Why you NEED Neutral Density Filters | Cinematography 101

Hello, my name is Brady Bessette. Welcome back to the classroom. If you haven't been here before, make sure to be good friends with the subscribe button and the bell if you're feeling extra nice. And if you have been here before, you're probably wondering, well, it's a Thursday, why is a video being put out? And you know, you're so used to videos being put out on Mondays. Well, I thought about making an addition to this channel with something called Study Hall. And ultimately, my plan for Study Hall is to just be able to provide you guys with quick on-the-go tips as you're cruising through your work week, with hopes that it could add some pizzazz to your projects or any of your footage.
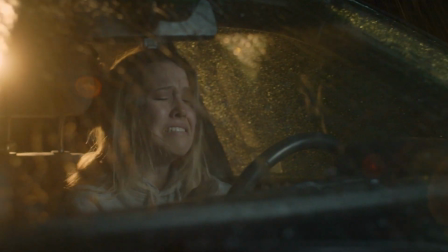So in Hollywood and practically anywhere else, we often see the most natural and realistic looking footage when the shutter speed doubles its frame rate.
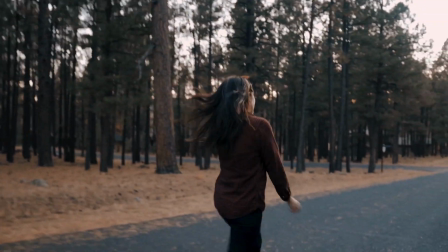This gives the smoothest motion blur and the most natural look without making your footage look super gritty when you adjust the shutter speed. So if you're shooting in a traditional 24 frames a second frame rate, your shutter speed should technically be 1/48th of a second, or for most cameras 1/50th of a second. And then if you're shooting in 1/30th of a second, it's going to be 1/60th of a second, so on and so forth. For a 60 frames a second frame rate, you're going to be shooting 120, so on and beyond.
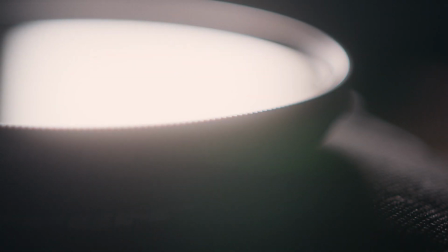Today we're talking about neutral density filters and why ND filters are hands down the most important thing that you can have in your kit.
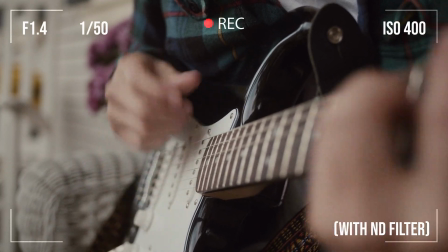So looking at this example of me very poorly playing the guitar outside, I know that I've got my camera set to 24 frames a second, so doubling that 1/48th of a second or 1/50th is what my shutter speed should be. And I know that I want the background to be super blurry, so I drop that aperture all the way open to
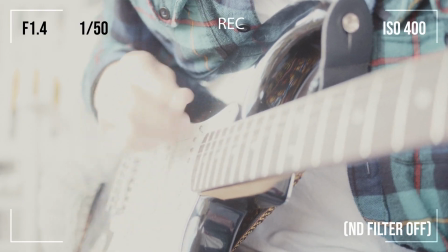1.428, something really wide open to get a blurry background. And you see here, obviously it is absolutely way too bright, unusable. So now, assuming we've already adjusted the ISO all the way down as low as it goes to 100 or whatever your camera does, we're left with two different options to darken this image in camera.
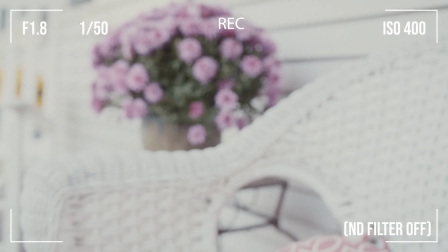So the first option that we're gonna try is to close up that aperture, really make that small, let as little light in as possible.
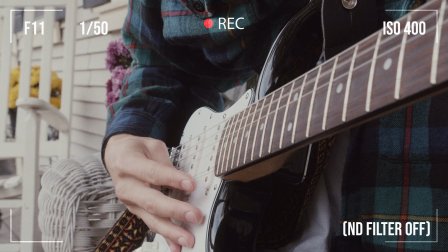And the exposure looks great. Everything looks really, really good on it, but you now see that that depth of field that we really wanted, that shallow depth of field, is gone.
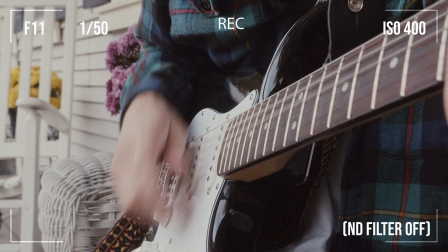And we can see almost everything going down the neck of the guitar into the background with the flowers and beyond. So we know that's not what we want. Let's reverse that, bring the aperture back down to 1.4, whatever you've got it at. So let's try to dive in and find our next solution. So our only other option that we're left with in camera is to adjust the shutter speed and really make that a lot faster.
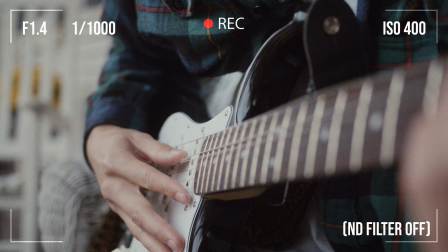And here's where we really introduce the problem. So the faster you make your shutter speed, so more towards 1/100th of a second, 200th, 500th,
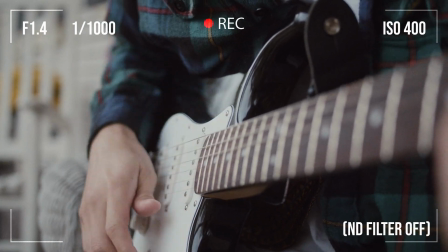1000th of a second, the faster you make your shutter speed, the less motion blur you allow to happen. So now that we've adjusted our shutter speed and left our depth of field really, really shallow at that wide open aperture,
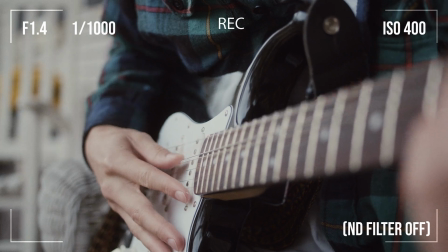the exposure looks great, but looking at the strings as I start to play,
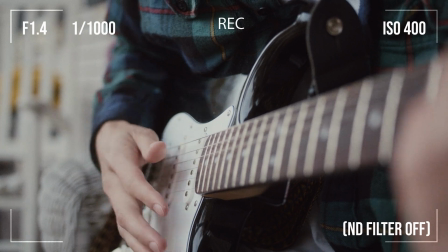you immediately notice that the strings look almost loose or wobbly, definitely not natural.
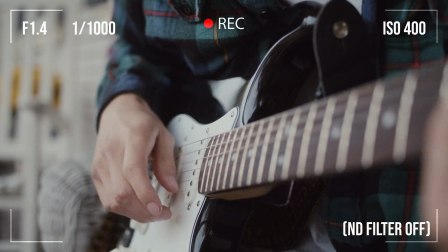They almost kind of wave back and forth. And that's really, really where you see how shutter speed and losing that motion blur affects the, I guess, realism and natural look of your shot. Here's an example of another shot, and if you have epilepsy or anything, the next shot's kind of really weird to look at, so please just look away. I don't want to risk anything happening to you. I'd feel so terrible.
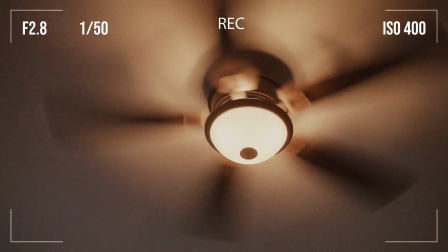But with this example of the ceiling fan, with the shutter speed how it should be, it's got that natural spinning blur to it, and you see the motion.
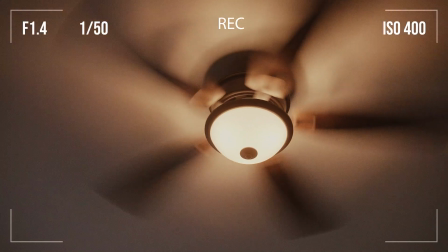You can't actually see the individual blades, but it looks natural and real. But as you crank down that shutter speed and get it a lot closer to, say, even 1,000th of a second, you really see the blades like individually, and it's got this really obscure look,
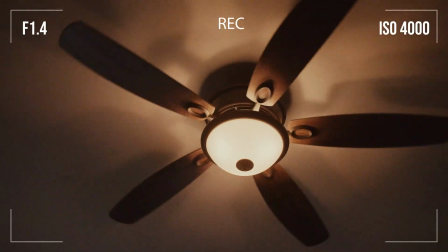and it's extremely far from Hollywood and natural and anything. So back to the guitar shot, we've tried everything we can in camera to get the shot that we need, and nothing seems to work. It practically seems impossible maybe at this point. So the answer to that is our neutral density filters, or ND filters.
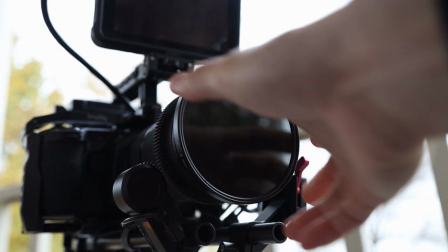The best way to explain neutral density filters is that they're pretty much sunglasses for your camera. And the reasoning behind that is that ND filters will cut the light significantly as it goes through your lens, allowing you to get the settings that you really need.
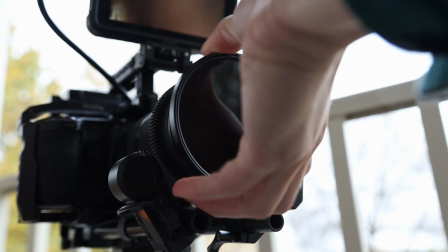Neutral density filters come in screw-on form or drop-in form for matte boxes.